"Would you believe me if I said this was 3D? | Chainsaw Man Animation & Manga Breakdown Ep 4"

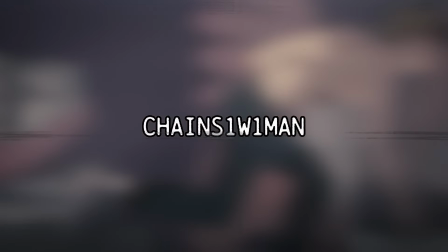3s
Welcome back to the Chainsaw Man Comparison Series!
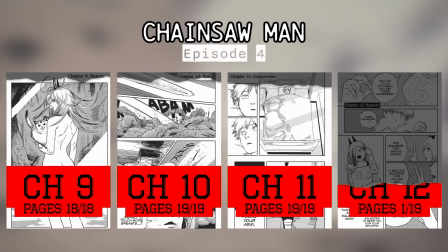7s
Now in Episode 4, which covers Chapter 9, Chapter 10, Chapter 11, and one page of Chapter 12.
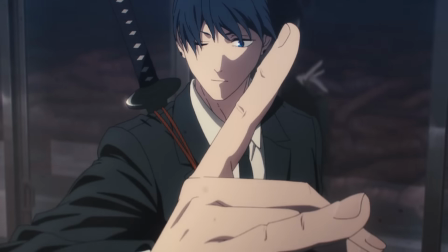13s
This episode capitalized on the fantastic Episode 3, and in many ways surpassed it.
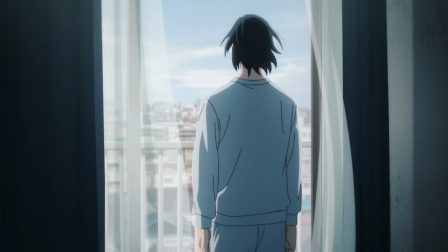18s
There were some interesting approaches Mappa took during this episode. As far as what they were? Well, let's get right into the comparison and find out.
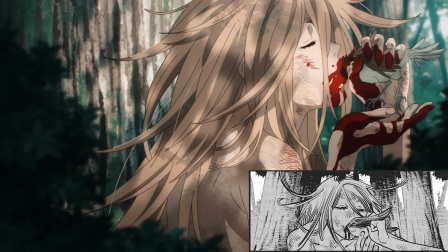25s
We start off this episode with some classic Power animal brutality that's somehow surprisingly serendipitous in nature.
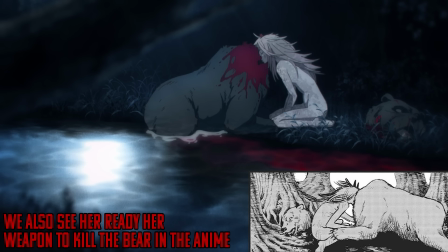32s
It feels like Power's the more ragged reincarnation of Eve in these shots,
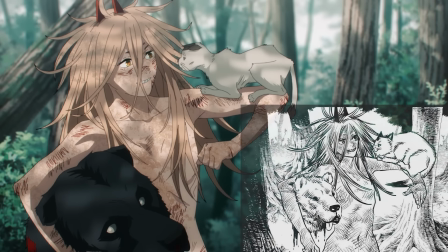36s
and seeing Yaoi at the end reminds us just how much more selective she is about her prey than meets the eye.
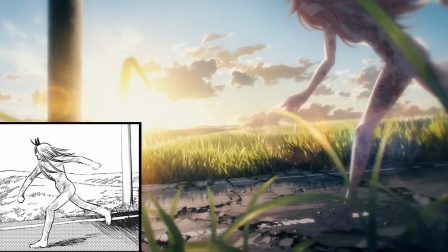42s
Heck, it's something she didn't even realize until she found herself going out of her way for her kidnapped cat.
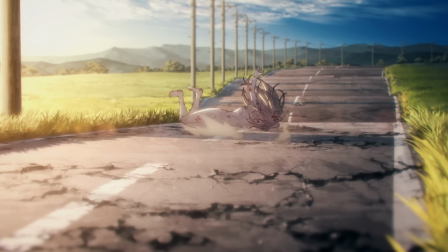47s
Power's dash for finding a live human is more than one of just desperation, but revelation as well.
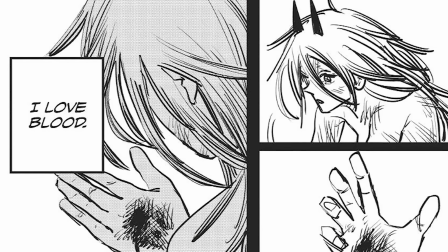52s
It's the point where she discovered another side to her love of blood and it's illustrated well.
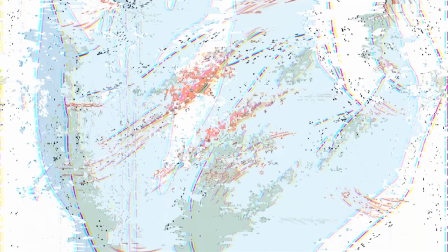57s
It blends her real-life injury with the metaphor for her realization while literally bleeding from one scene to the next.
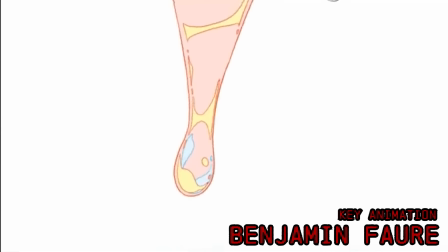63s
This cut from Benjamin Foir exercises the strongest traits of what I assume is straight ahead animation and allowed it to be held up high with outstanding compositing talent.
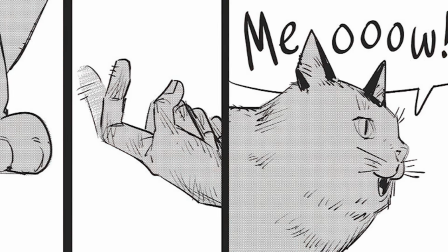73s
Power's feelings and thoughts are sewn deep throughout this scene and the effects of it perfectly replaces
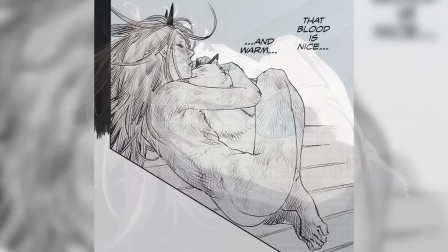77s
the manga-only depiction of Power calling Miao-Yi over before we see them both snuggling together.
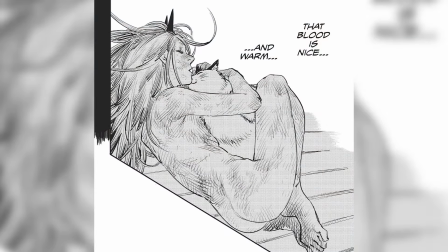82s
It's the sort of bliss that Power never knew that she needed and was willing to risk everything to never lose again.
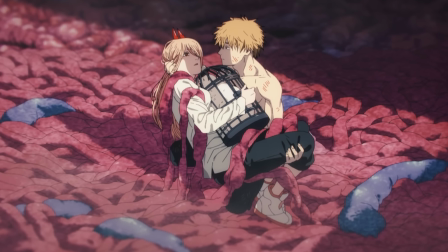88s
But as it turns out, it was a human that helped her to preserve that relationship the most.
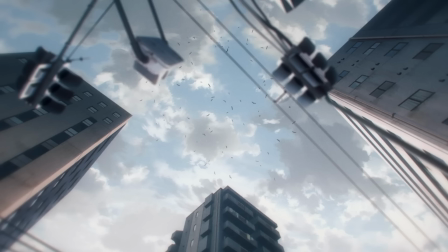92s
Though that pseudo-human had to do quite a bit of digging just to reach Power and it certainly attracted a good amount of anime-only crows.
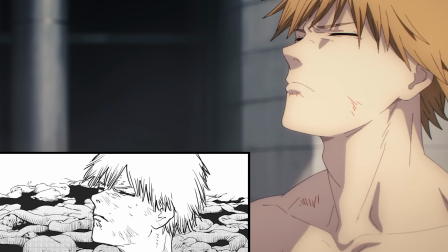99s
Very respectable that Denji didn't try to cop a feel while Power was out of commission.
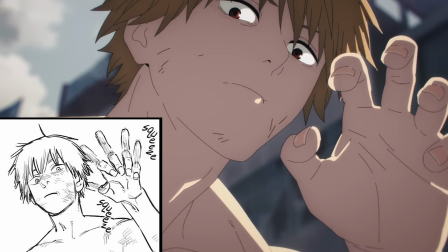104s
It's nice that he's following the proper fondling procedures despite all the hell he had to raise just to get here.
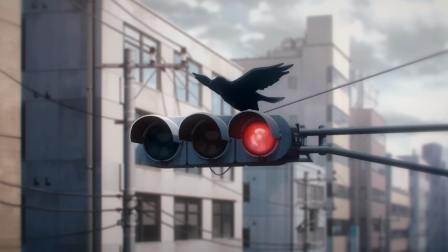109s
It's funny Mappa actually uses the crows as an innuendo here for Denji's state of being in this regard.
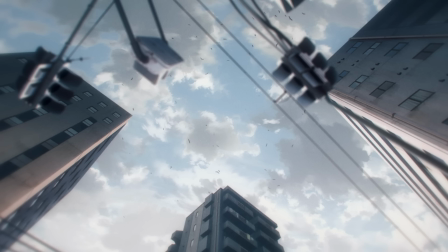114s
After he learns that he's gotten consent from power, they all start to clear out of the skies, showing the relief of him finally managing to make headway on his long-desired dream.
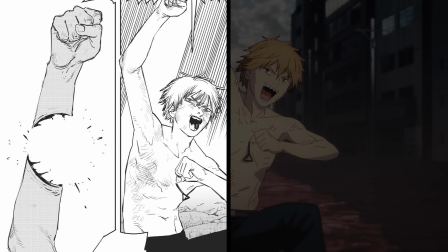123s
Or at least he thought, because it probably wouldn't be the same if he couldn't do it with at least both of his hands intact.
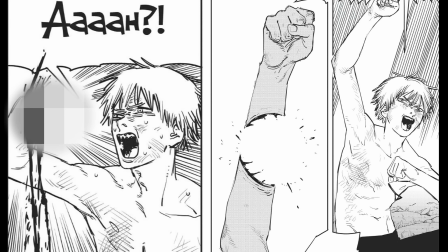129s
Quite the mood shift, and I love how we can see it all in Denji's face in one singular cut.
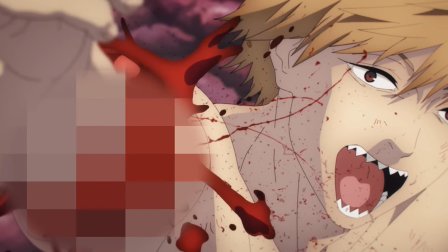134s
Despite this being Kiku Nosuke Toya's first voice acting role, he really nailed it here.
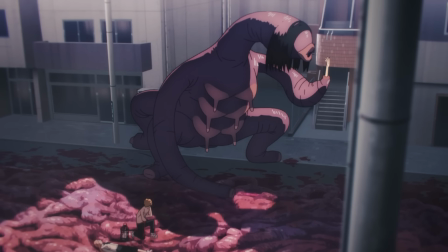139s
Another devil showing up clearly wasn't on Denji's radar and especially not one this ugly looking.
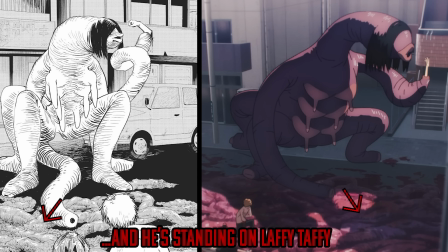144s
After this bad hair day of a monster violently whips Denji's arm into its stomach,
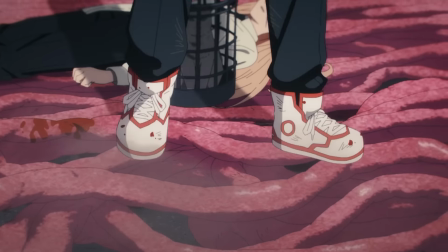149s
that's when we'll break for the opening and when we come back we'll continue right along as Denji is getting prepared for the sakuga he's about to unleash.
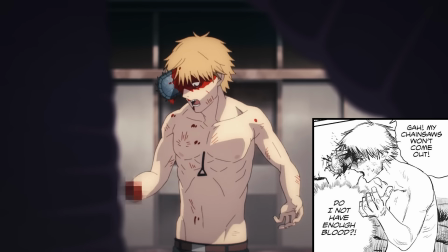156s
And that's even before he starts fighting like the little staggering he does after ripping his pull cord or basically every single frame pertaining to the leech devil.
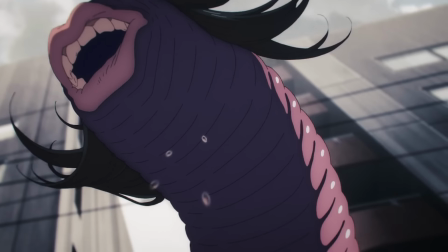165s
Seriously, this thing never stops moving.
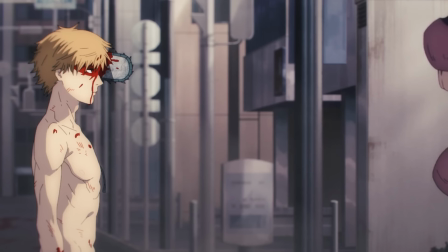167s
It's so detailed that even the voice work is in perfect sync with its posing, something that's not easy to do for a medium when voice work is generally done last.
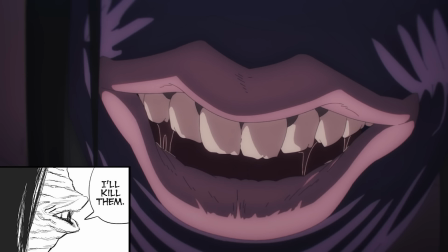176s
Nice of this thing to let Denji off the hook for his looks, but as soon as he knew that that meant the death of power, he knew it needed to be done.
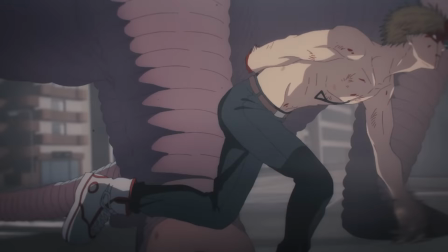183s
It's him charging in to fight the leech devil that'll not only end out chapter 9, but starts arguably the best fight in Chainsaw Man thus far.
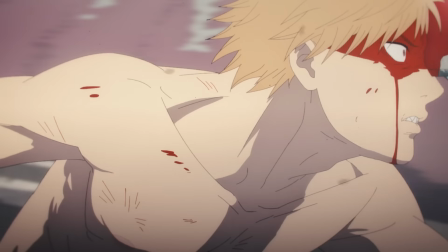190s
Plenty of people had issues with Mappa's composition of Jujutsu Kaisen, but looking Looking at the genga from animator Yen BM,
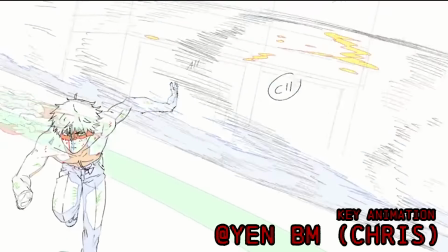196s
it's clear that he's constructed it perfectly for the rest of the staff.
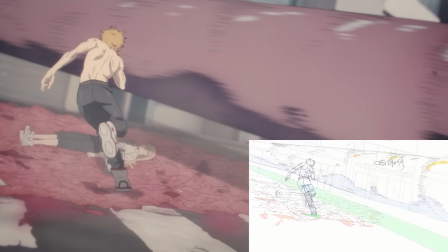200s
There's always the chance that he had assistance for the layout of this cut, but one thing's for sure, he knows exactly how the background should operate around Denji.
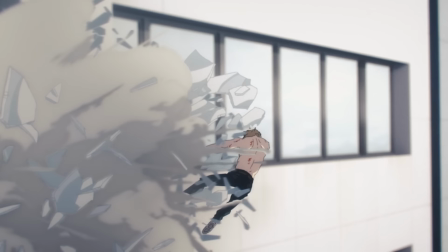207s
Everything else is up to the rest of the team. I don't mention it enough in these videos, but corrections and feedback go a very long way in this industry.
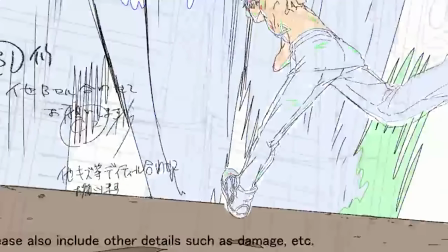214s
True, the foundation of movement is set by the key animator, but it's theorized and revised by the action director,
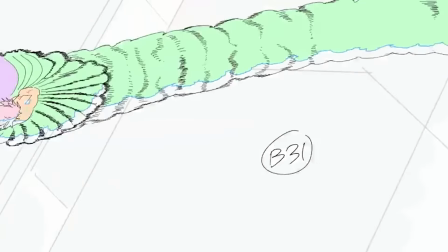220s
who we'll talk about in just a second, and consistently corrected by the episode and animation directors.
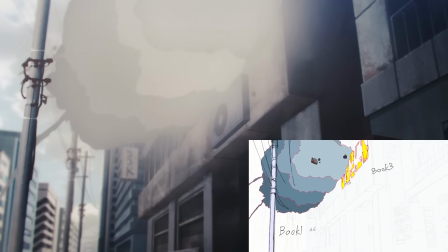225s
Not to mention all the filling and compositing that needs to take place after that. That's a lot of work, especially considering all the separately keyed elements in one scene.
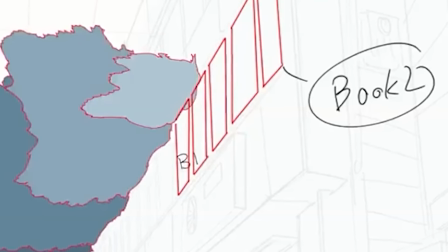233s
Watching Denji spin around Mayhog most of the engagement here, but there's also a lot of small animations that are muted during the composition phase.
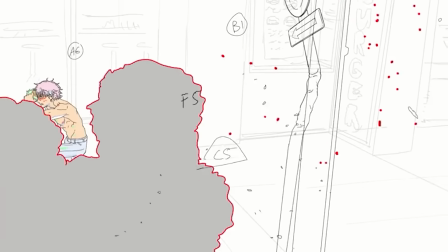241s
Sometimes though, these elements are made the focal point, like how the camera pans to watch debris interact with the city.
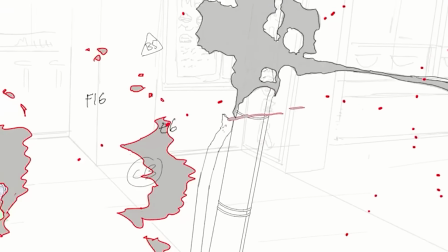247s
The layout of these cuts is extremely dynamic, and it makes us feel like a spectator that's actually there.